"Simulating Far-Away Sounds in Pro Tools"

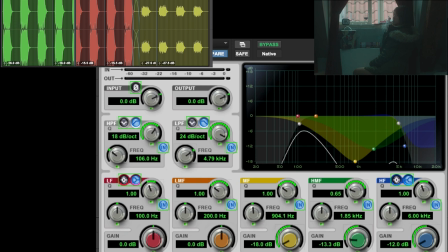(4:09)
But with equalization on, you can hear that the interphone is very distant. So she's hearing from the back.
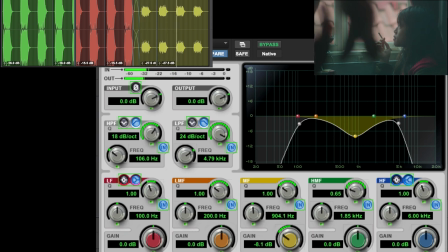(4:21)
Here is close, and then distant again, but close to her face. So she hear the interphone from her back and more close to her ears, we can say, because it's her perspective.
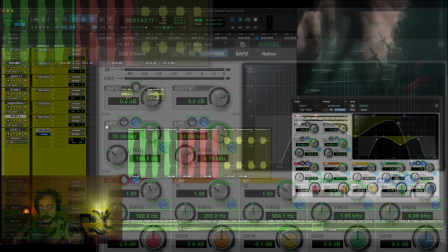(4:34)
So that's the first things.
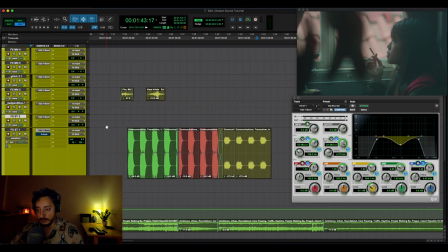(4:35)
Equalizing, it's the number one things that you should do when working with sound and you want to create the distance, because the sound, when the sound travels, some of the high frequencies, some of the medium frequencies, and some of the low frequencies are traveling in a different speed, so you will perceive them different.
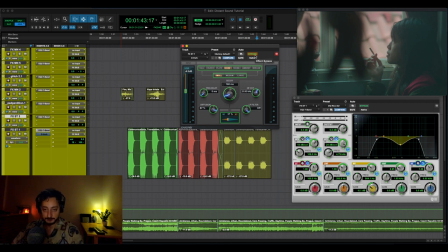(4:52)
The second thing is reverb. Reverb, it's basically creating the acoustic of the space.
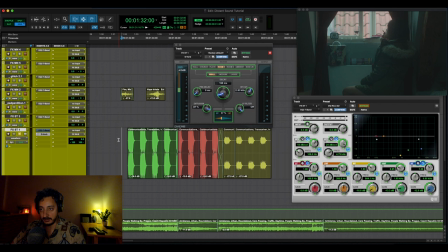(4:59)
And in our scene, we need to fill the space. So I put a stock plugin, Deverb from Pro Tools, and you can feel that there is a bit more space now.
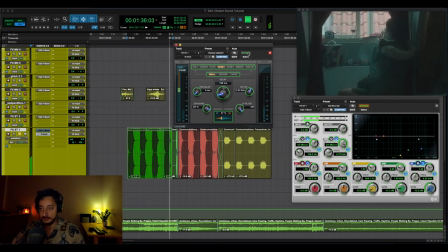(5:17)
If I bypass it, sound much closer. Yeah. So reverb and equalization together really create this distant impression that works a lot.
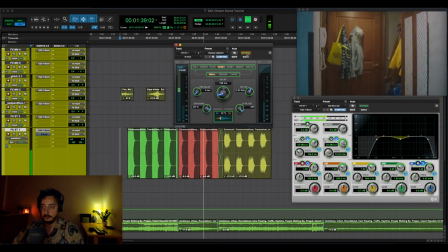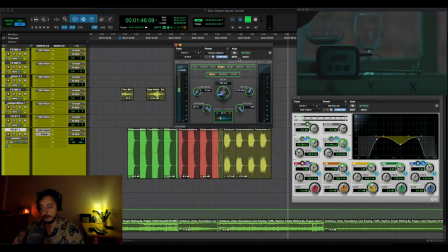So yeah, basically, this is the how to create distance in sound, and it's something that it's mainly used in sound design because there will be a lot of needs, and especially in ADR. But it can be also in music as well, and I will probably make a tutorial on Ableton Live about this as well. So thank you for everything, and see you on the next one.